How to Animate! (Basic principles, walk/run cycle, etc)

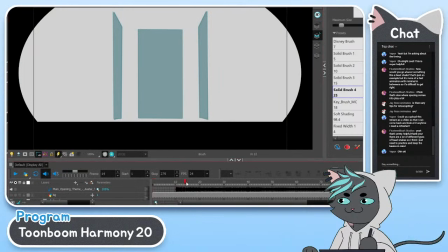(34:26)
Okay, so this is the Naruto one that I was working on. So here's like, look at this guy's arms.
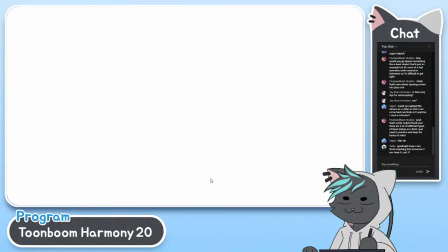(34:40)
Watch how he swings. This is like exactly the pendulum exercise that I just showed you guys,
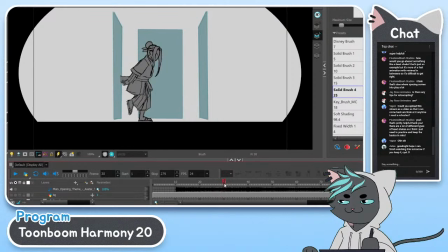(34:46)
where he swings his arms and the like when he starts swinging it, it's closer together, but when he goes through the middle, it's pretty fast. And then he slows down and then he brings his fingers together really fast. See, there's like that big jump here. but then these are very much closer together.
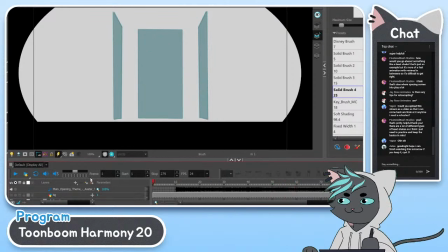(35:06)
So you'll see I'll play it through.
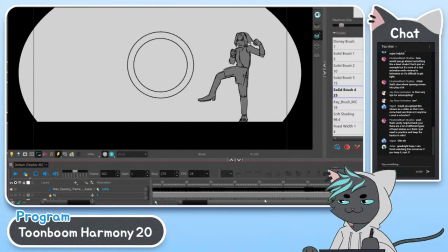(35:16)
And same with her, right? So when she's first pulling her fist back, it's very slow. And then she like quickly jerks it back. And then it's slow again because she's about to go forward and punch.
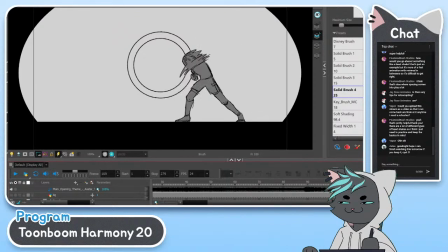(35:35)
And look where I used the smear right here.
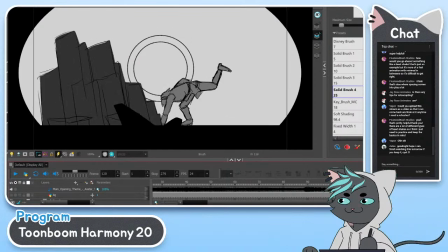(35:40)
And then boom. And then camera shake. And same with this guy.
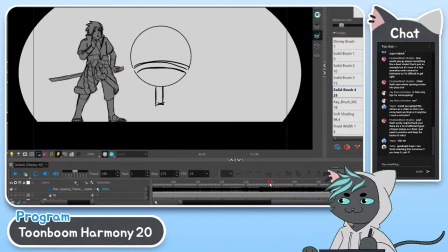(35:48)
He goes from left to right, blowing the fire out. So he goes like whoosh. And like it goes really fast here.
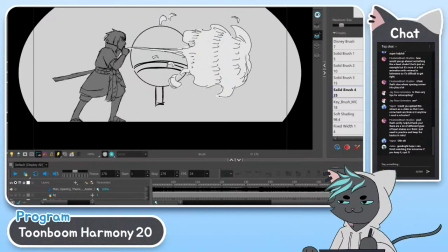(36:01)
And then slows down. I have like multiple of like very similar drawings right here to slow him down at the end.
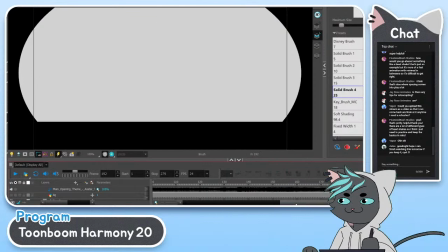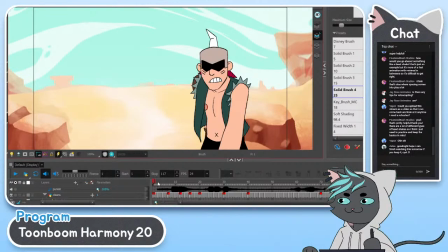(36:18)
This is my dialogue, one of my favorites with my villain from my senior film.
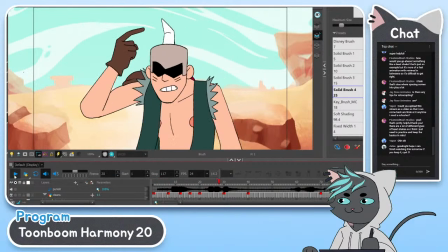(36:24) All right, who did this? I'm not mad.
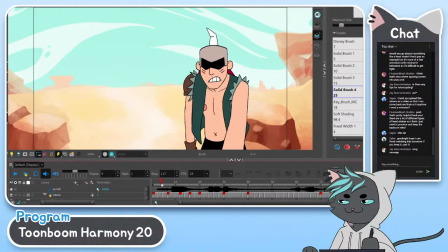(36:27) I just want to know who did it so I can punish them. So I had the arms, like watch this arm, right?
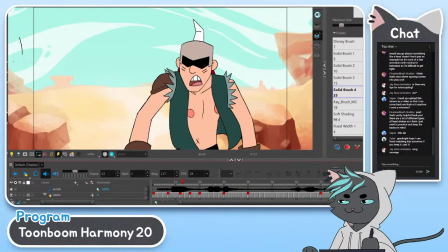(36:34)
It starts slow, and then he swings it back, and then it's slow again right here,
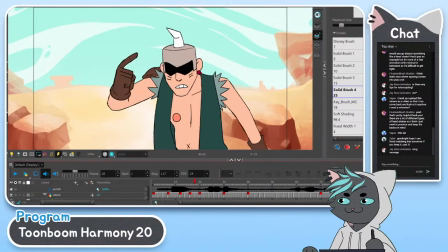(36:40)
very close together, and then it swings forward really fast here. It just whoosh comes forward.
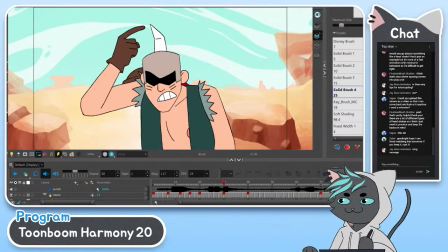(36:46)
And then it slows down again right here because he stops moving that arm.
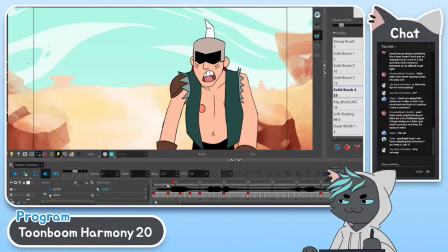(36:52)
And same with this arm right here, his right arm on our left, right?
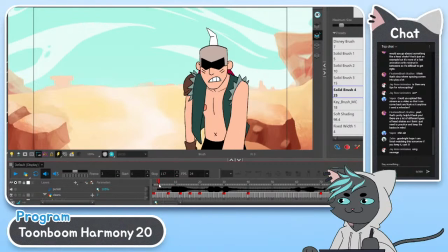(36:59)
When he swings his arm forward, it's very fast. Boom, boom.
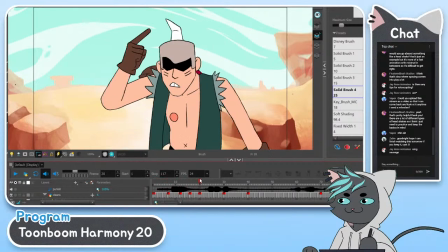(37:03)
2 drawings right here. But when he's at the top, look how close together these fingers are.
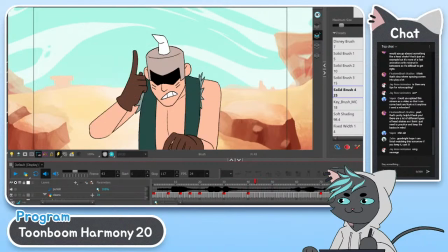(37:17)
And then when he whips his arms up, right? Big distance right here, covering a lot of distance here.
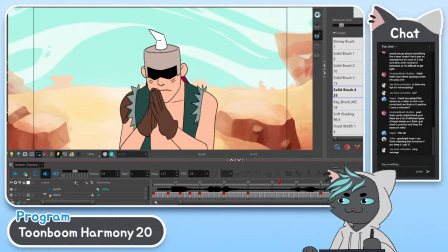(37:24)
But then when he's like at the top, he slows down.
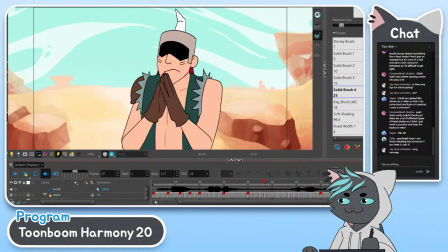(37:30)
And again, I could have drawn more drawings right here, but instead I just decided to hold that frame longer.
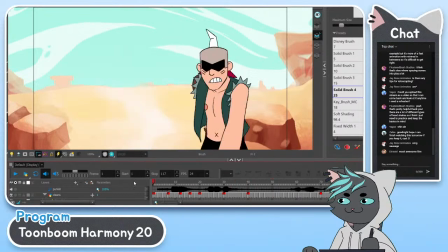(37:41)
Hey, EINSOID. My co-director. Partner in crime.
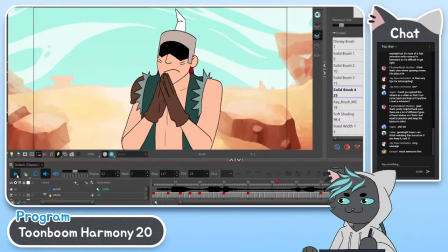(37:48) All right, who did this? I'm not mad. I just want to know who did it so I can punish them.
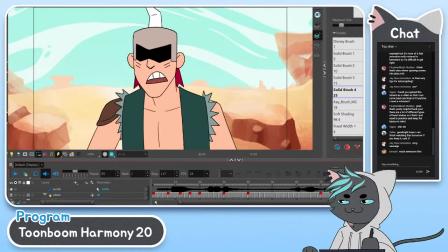(37:53)
It's the same thing here, where when he like whips his hand up, it's very fast when he brings it up,
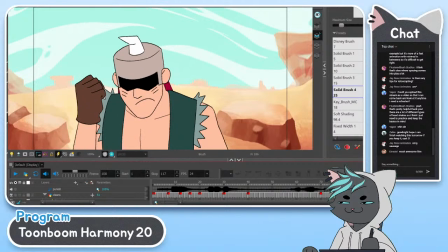(38:00)
but then when it's at the top, it's very close together to slow it down.
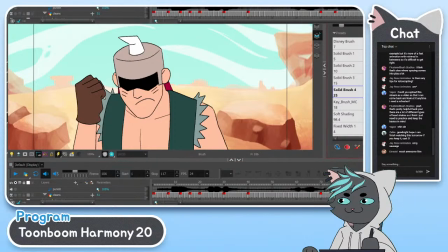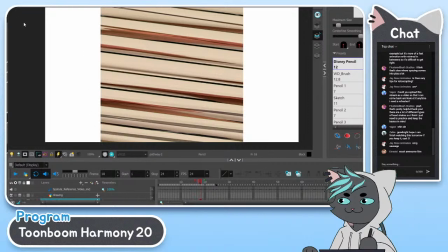(38:15)
So obviously this video did not import correctly, so I'm just gonna get rid of it.
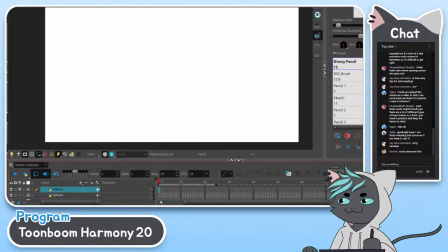(38:29)
And then I'll just go through a quick little like walk run demo for you guys.